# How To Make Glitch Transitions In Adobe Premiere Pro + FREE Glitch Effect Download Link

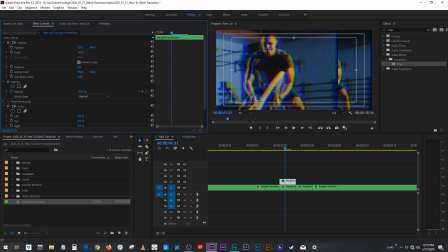We'll move this to the right, and we'll crop to the right. And then just adjust your position, your crops, your scales to your own taste. And then maybe we'll do a bottom one. So it'll be like this. And oh, let's do another one.
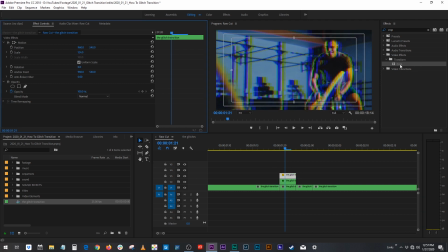We'll bring this scale up a lot, except we'll crop it just on the top.
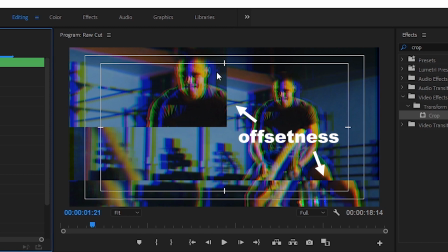So now we're starting to see this little offsetness and these pops and these glitches, and it's going to give us a sense of the picture actually, you know, moving around and glitching.
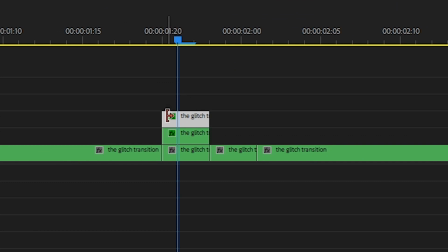So I like to go in about 1 frame and then bring those pops back to that
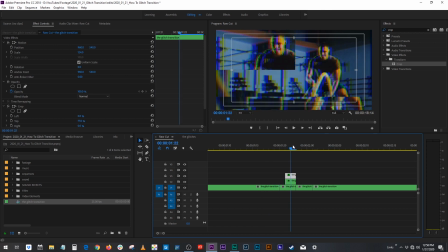So we kind of have this cool, it glitches and then it glitches more. And we're gonna do the same thing to the second clip.
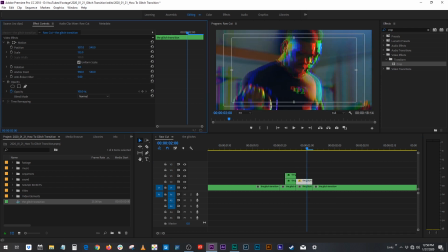Again, scale, position, however you like, and then crop. Now that's starting to look real glitchy. And it's pretty cool. And I mean, like, that's pretty much it already. I'm gonna show you guys some more tips to just make it more glitchy, but, you know, take it or leave it.
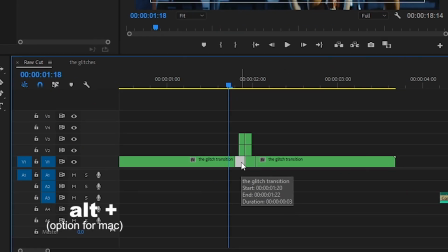If you wanna keep going, here's some more tips you can do. Alt-click drag the bottom one, the unedited clip.
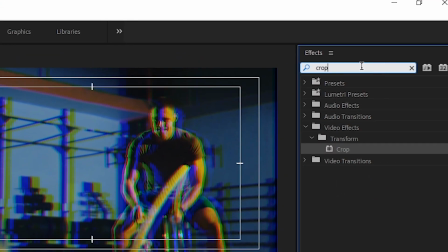And now we're gonna go into our effects box and put in mosaic.
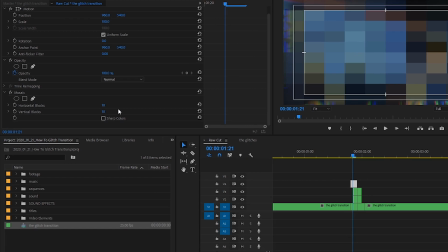Squares. That's pretty cool, but I don't like the squares. I'm gonna go to my horizontal blocks under mosaic and bring it all the way down to one.
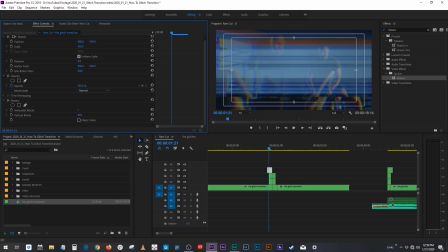And vertical blocks, I'm just gonna crank it. So we got these nice cool lines. Check this sharp colors box, just so the colors are a little bit more vibrant. And then I'm gonna go to opacity, and you can play around with whichever one of these that you like.
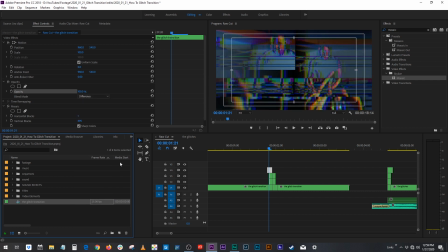Ooh, that one looks pretty cool.
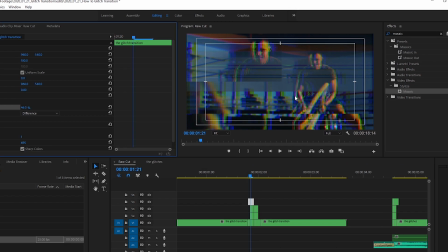And maybe I'll just bring the opacity down to 46, because I still want to see that red and that blue and that distortion that I worked so hard to create.
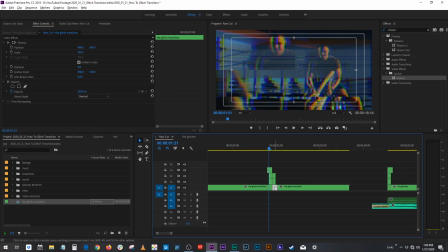Let's do the same thing to the next one. Alt-click drag, and here's another cool tip. You could just click this clip, Control-C, or right-click copy, or Command-C if you're using a Mac. Go on this clip, and then right-click, paste attributes.
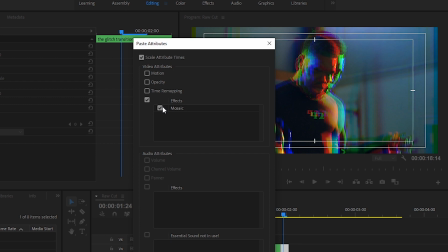Now we can paste just the mosaic effect from that one clip onto this one.
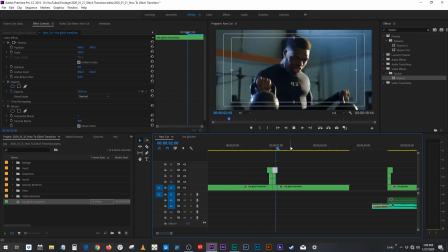And now our clip is looking super glitchy. Very nice. These are just the concepts, and again, use them to fit your taste, to add energy, to create whatever mood you're trying to create. So the last thing that you can do, it makes this video a glitch transition not from scratch anymore as much, but it's still a really easy technique that's free, and it's just a couple of clicks to do after you get past the first part, actually. The first part being going to rampantdesigntools.com, sign up for their email,
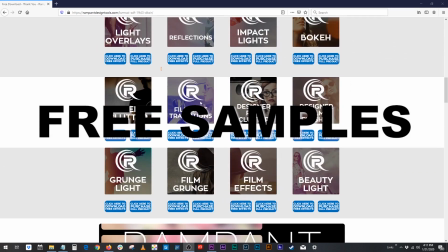and they're gonna give you a slew of free samples of like all of their effects, free samples for overlays, glitch transitions, film grains,
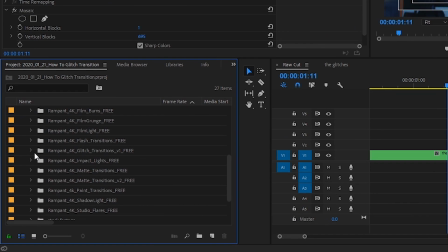and a slew of other sweet things. So we'll go to our video elements. I got glitch transitions here, and they gave me four sweet 4K glitches.
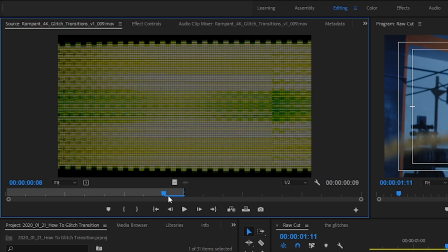I like this one, so I'm gonna go halfway into the clip and hit O, which sets an out point on my clip. Now if I click and drag this onto my timeline,
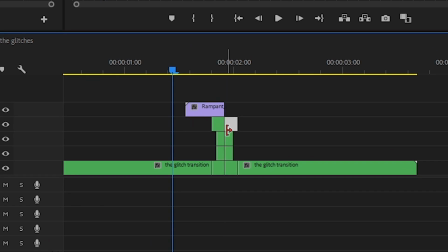I just want the end of my clip to meet up to where the cut in between my two clips happens. And then I'm gonna click and drag. But at least then I know that the most intense part of the clip, the most intense part of the effect is happening during the cut to make that cut seamless.
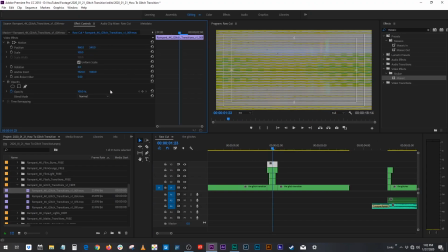Click on that, go to effects trolls, and then go to screen. That'll take away all the black in the video so you can see through the black, so you can see your image showing through and the glitch on top.
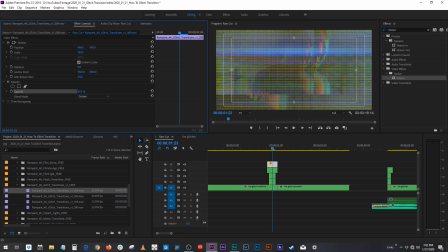Now that's a little bit strong, I can barely see what's happening. I just want to add a little bit of texture to it. So I'll bring it down to maybe,